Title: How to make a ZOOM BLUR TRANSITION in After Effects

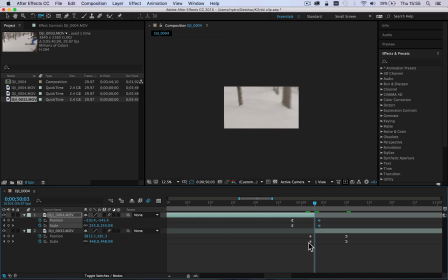So I'll keyframe them just towards the end, and then on the incoming clip, what I'll do is I'll start with that really zoomed in. And what I'm looking for is that the last, very last frame that we see of the first clip should have quite a similar look to the first frame of the next clip.
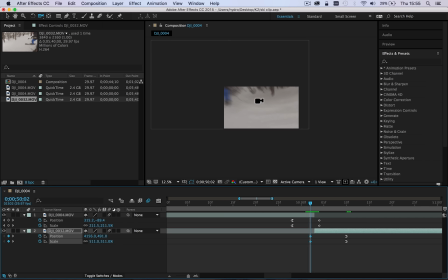And you can see that we've generally just got a lot of snow. We can just see a little bit of the trees there. And on the first frame, once again, we've got a lot of snow and a lot of trees. Now, something that you might have noticed that's a little bit off, let me just zoom in a little bit,
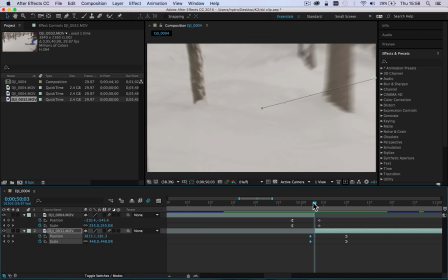is that the exposure of the shot and the color temperature is slightly different.
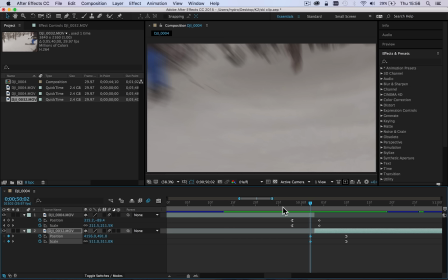So we can change that in grading just to give it a more kind of fluid look. So let's just go ahead and play through what we've got.
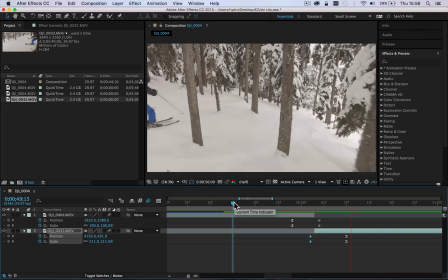And there we see, it's a very quick but subtle effect that just takes us out of one shot and into the other nice and fluidly.
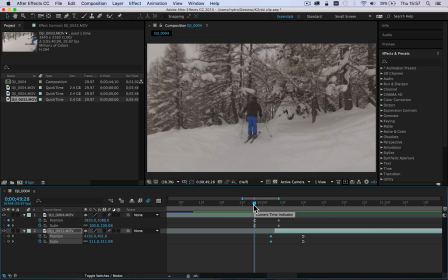Now, to really sell this effect, what you need to make sure you turn on is motion blur. So once you've got your keyframe set, you want to go over and make sure on the clips that you have motion blur turned on. And what you'll also need to make sure that you do is make sure that it's turned on for the composition.
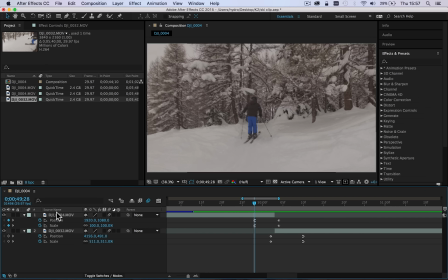So you click it on here and then make sure that each individual clip has got motion blur selected.
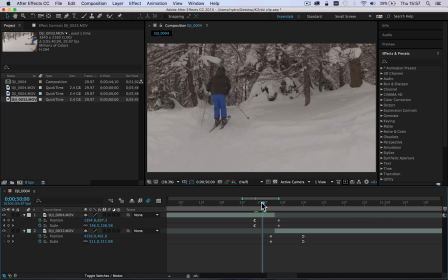Without the motion blur, we just have a zoom effect and it just really doesn't look right.
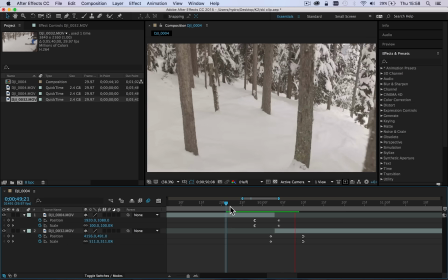It doesn't look any way natural. It looks very jerky. Let's just play that through.
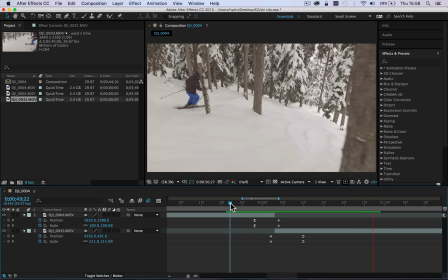And there we go. You see, it's just a really unnatural effect.
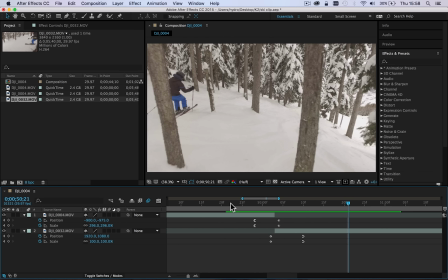The blur helps almost kind of cover over the imperfections and really sell the effect.
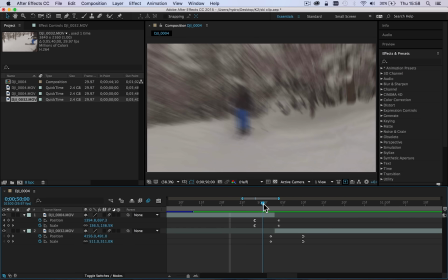So let's just go ahead and turn the motion blur back on. And you can see there, we've got nice amounts of motion blur. So that's just a basic introduction of how to get started in using After Effects to create a motion blur zoom transition.
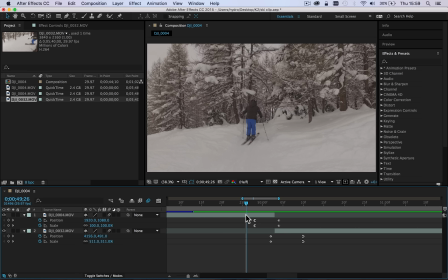Now there's all sorts of creative possibilities with this, and this is just a very kind of basic tutorial and overview. So what I'll do now just to finish up is I will give the clips a quick grade, just tweak that transition and then render out the final video so you can see what that looks like.